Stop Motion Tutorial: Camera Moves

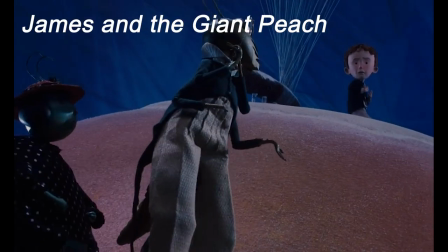0:01 Sometimes a camera has got to move just to keep up with the action.
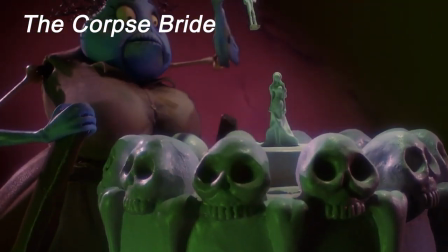0:07 Other times a moving camera is just plain cool.
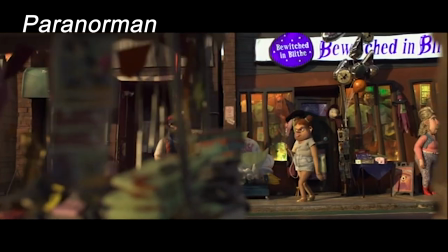0:14 The shifting of foreground, mid-ground, and background objects add visual dynamics to a scene that can heighten drama and excitement.
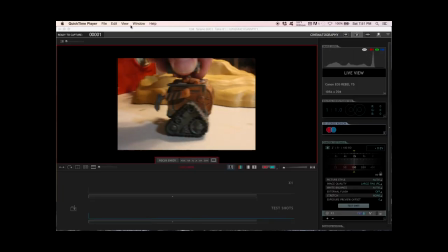0:23 So in this tutorial, we're going to look at several ways to get that camera moving.
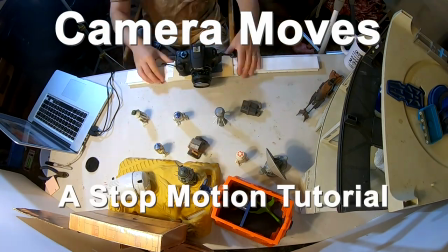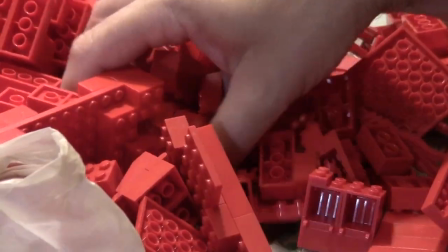0:35 I've seen some good tutorials covering the use of Legos to create a camera dolly,
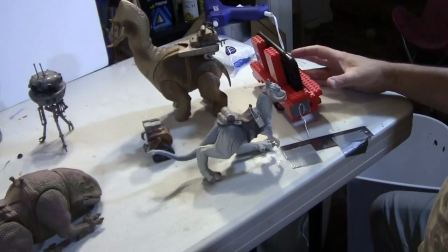0:39 which is a good way to roll the camera forward to follow the action without a track getting into the shot.
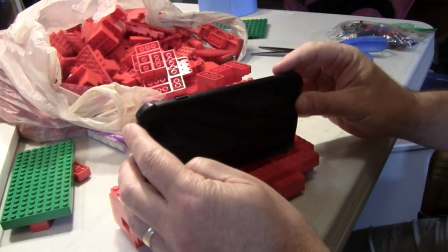0:45 The important thing is to make sure the camera or device is secured tight. I'm using double-sided duct tape.
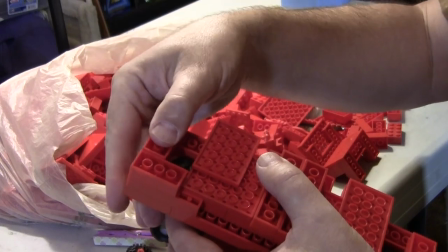0:52 It's also good to reinforce everything so that it holds together and so it has some weight to it.
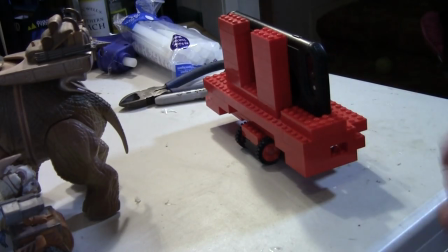0:58 Just moving it forward by eye is going to produce chattery movement. For smoother movement, attach a wire to the base.
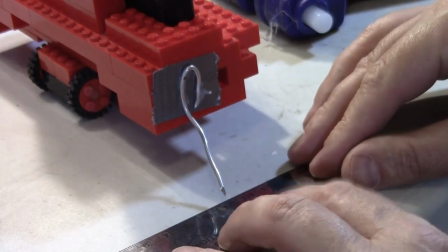1:05 When you animate it moving forward, use a ruler taped along the path you want it to take and move the dolly exactly the same distance for every frame,
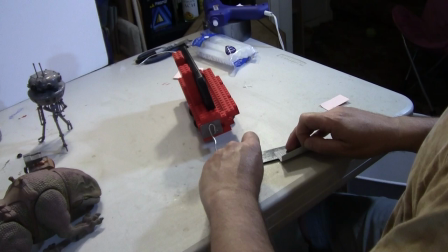1:14 about the same distance you're moving the object is following. Just reposition the ruler as the dolly comes to the end of its length.
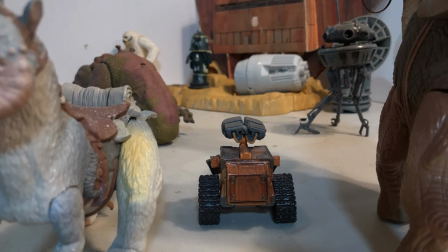1:21 And be sure to pass some set pieces along the side to add to the sense of movement.
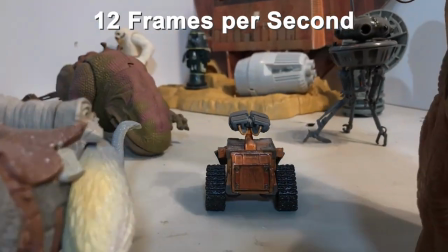1:26 This is the move at 12 frames per second, and here it is at 24 frames per second.
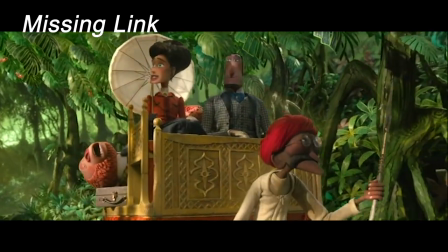1:33 I think all camera moves look best when shot at 24 frames per second.
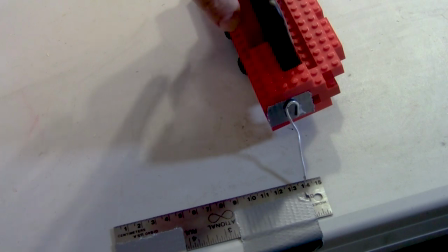1:39 But Legos have some side-to-side play to them, and it seems to me they can stray off the intended path too easily.
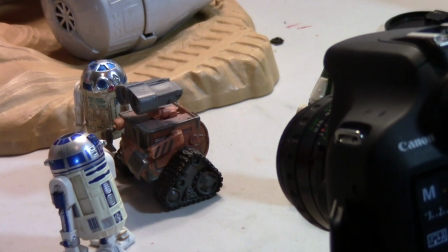1:45 So I'm going to explore some methods that will keep the camera steady, on course, and on budget.
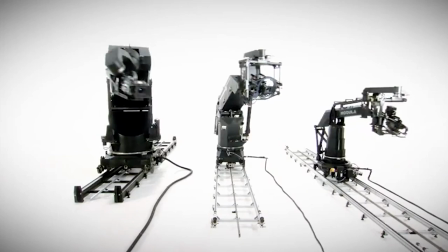1:51 I don't know about you, but a motion control camera rig is a bit out of my price range.
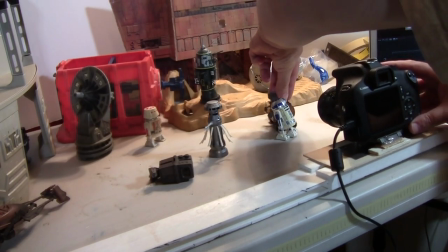1:57 Let's look at some ways to track alongside a subject.
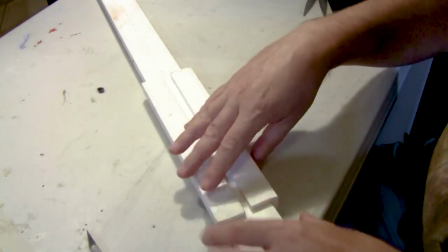2:00 I found a vinyl lattice divider and two pieces of lattice cap molding that are pretty cheap at the hardware store.
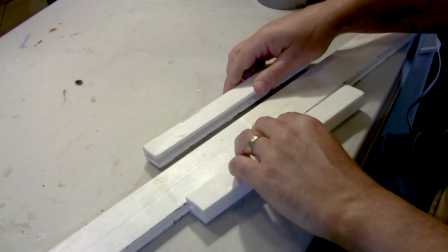2:09 I cut the two molding pieces to short, equal lengths and joined them with a platform for the camera.
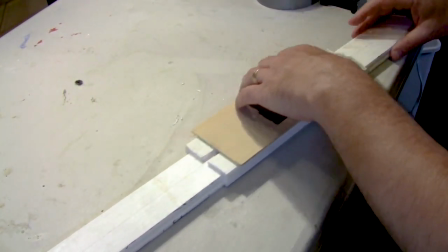2:15 So now the platform slides smoothly along the center edge piece.
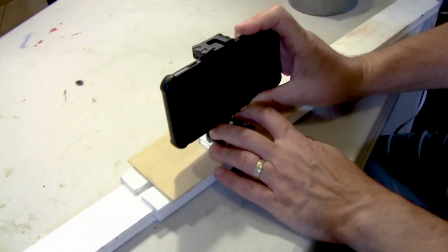2:19 You can attach a phone support, and it's also strong enough to hold up a DSLR.
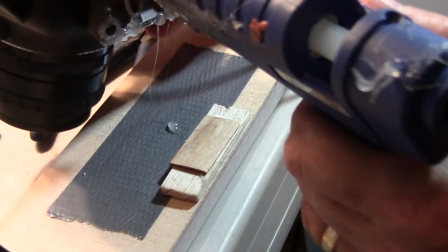2:25 To angle the camera up or down, you can add small risers to the front or back to tilt the camera.
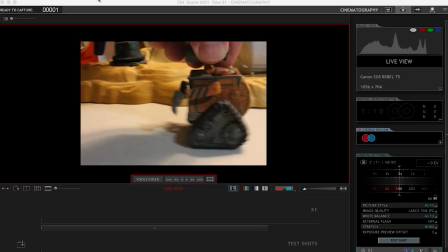2:32 Carefully plan out the shot, working out the distance everything will move and how to keep the subject in frame, and then secure the track to the table.
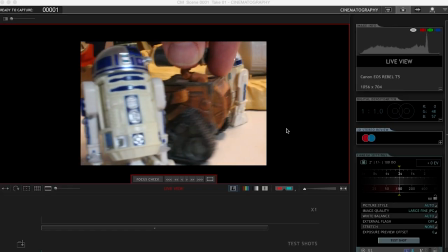2:41 To get the most out of your camera move, include foreground objects that get close to the camera as well as objects in the background to give it depth.
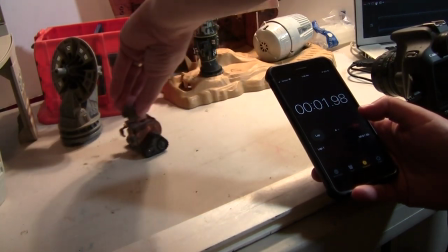2:49 To determine the speed, use a stopwatch to time the action and then do the math.
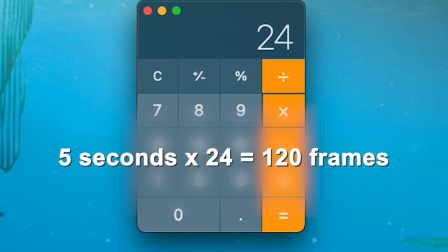2:54 Multiply that time by 24 if you're shooting 24 frames per second, and then divide the distance by that number.
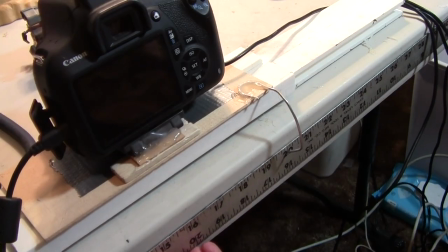3:02 This setup also needs a wire attached to it to gauge the movement, and a ruler can be used for measurement.
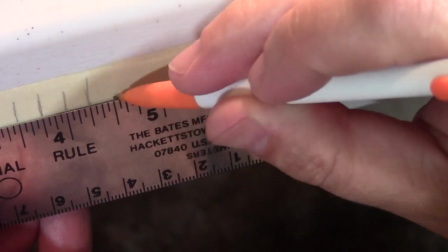3:09 Or you can run a piece of tape along the path and add the marks for each frame. frame. This way, you can calculate and ease in and ease out for the movement.
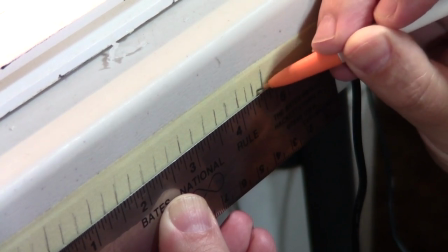3:17 As you get to the beginning or end of the shot, gradually and evenly reduce the distance for each frame,
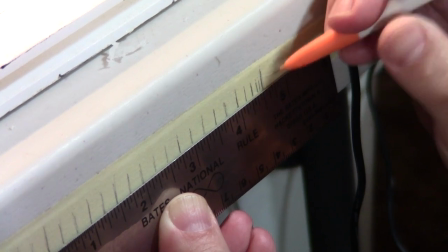3:23 getting it down to the shortest possible distance for the last frame.
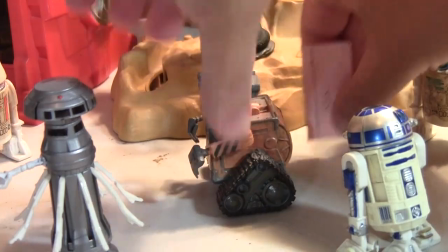3:27 As you animate, keep the movement of the subject smooth and steady by measuring each move.
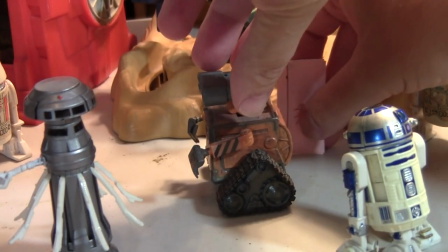3:33 If the camera is supposed to keep up with the subject, move it the same distance as the camera.
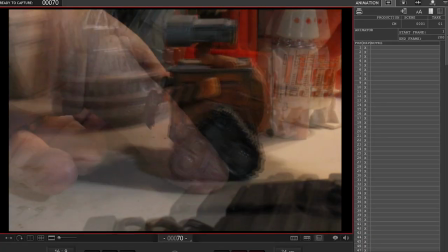3:38 But it can look good to have the subject move slightly faster than the camera, camera,
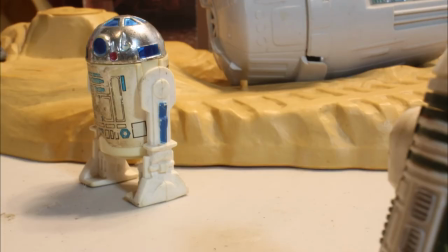3:42 and it doesn't really take all that long to animate at 24 frames per second to get a smooth camera move.
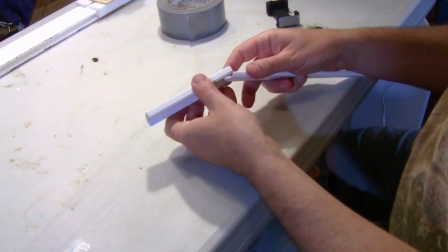3:50 This is a PVC on-wall conduit, available at hardware stores. A small piece of the cover slides tightly along the base, and it can hold a phone.